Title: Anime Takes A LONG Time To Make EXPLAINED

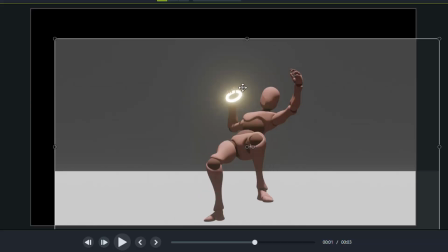So then it would land, and around this point is where you would throw.
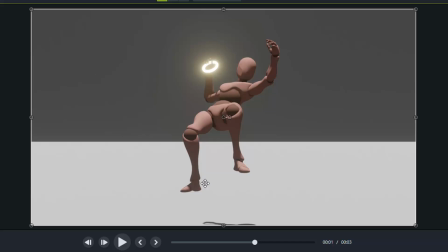So this arm would be going up and over, whereas this leg would be going down and under and to the side, whereas this leg would be stuck in place.
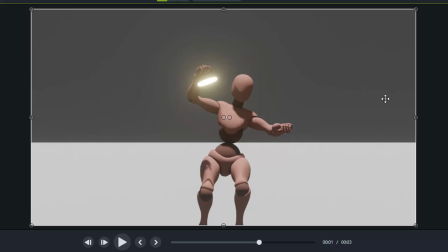This arm, again, throwing. This leg would be continuing to go. It'd be following through with the movement.
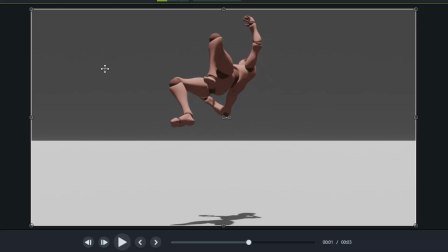So just going over that one more time. So this leg is going in that sort of movement, big swing, huge swing. Whereas at the same exact time, this arm, the right arm, is going in this movement. So it's sort of almost following the leg's movement. So that leg be going that way, this arm would be going around.
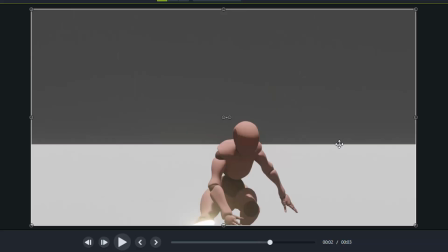It's a huge circle, huge circle. And then it would end this way. Again, this leg would be cemented down. This leg would be continuing to go just to continue preserving the momentum, having the character follow through.
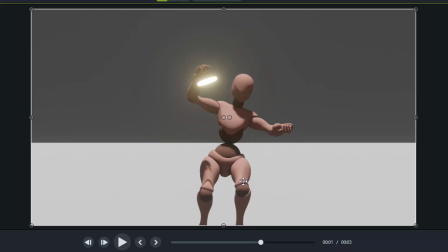The only other thing is because this leg, the left leg for them, the right leg for us, because it's anchored in place, the character doesn't necessarily fall like this, because with the momentum of this leg sweeping this way,
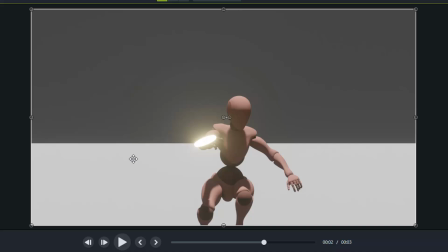it'd be sweeping back up again, which would force momentum up, which would fight against gravity, along with this leg being anchored, which means it wouldn't really bend as easily. So it'd be land, a little bit of weight, but really the momentum is sideways rather than down,
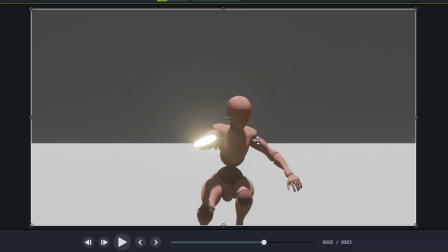pretty much the whole way, because of the way that the shoulders and upper body sort of rotates around the body, around the lower torso especially, the waist.
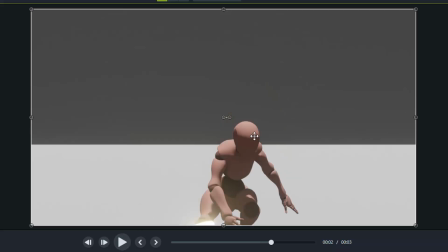So this leg would be going this way, this leg would still be cemented in place, and this arm would continue to wrap around the body. And this elbow would be driving through the other direction, so it'd be going around the body once again. But at that point, this leg would be stopping any further swing from occurring, so the movement would just sort of stop right there.
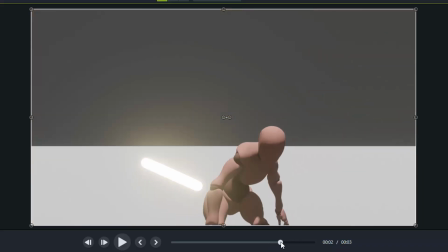So the only other thing is, in this animation, the character would be standing up, as mentioned, with the swing and the only slight bend in the elbow.
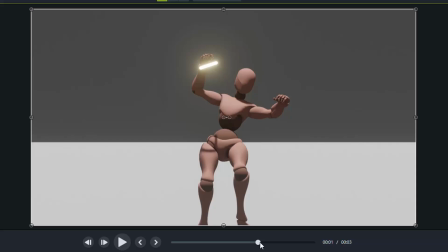They would not sink to this degree. There they land. They shouldn't really go much lower than this, maybe that low, and then back up. So it'd be like down, back up. Sort of something like that. Maybe not that high, but you get the general idea.
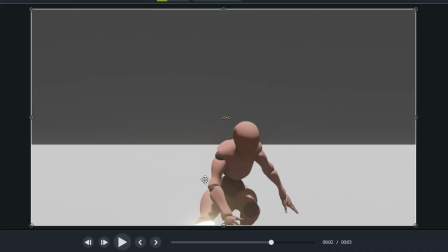So rather than sinking way down here, this is sort of like a superhero pose But I think I did tell you the superhero pose, but I was thinking of a different movement entirely from this. I'm just speaking on this movement in particular, not necessarily how I want it, but how this movement would happen, assuming this is how you're animating it in real life.
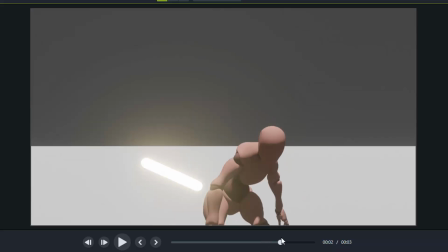So they sink here, and then they have to sort of forcibly push themselves with their own strength back up rather than using momentum.
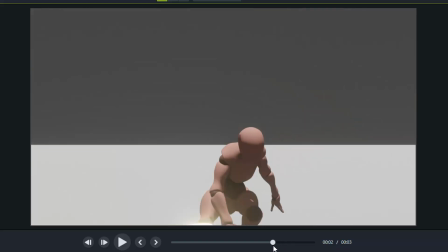So rather than focusing on the halo, focus on the person. How they have to sort of stand up. They're sort of in a kneeling position. And they could just stay there for the rest of the animation.
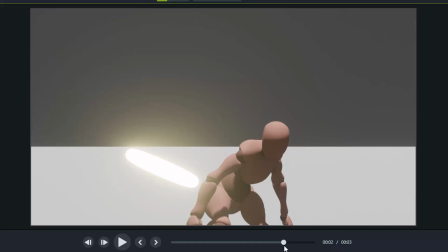But rather, they have to, instead of continuing the movement, they're sort of starting a new movement, ending the previous movement,
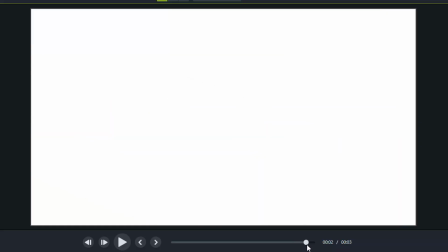and starting this new movement where they sort of forcibly stand their way up using strength rather than their movement from the previous momentum.
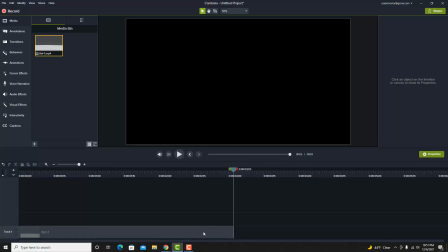So that's the animation. Hopefully you enjoyed it. Let's see how long this is. Oh gosh, 20 minutes. Okay, don't hate me. False Perfections, returning next year.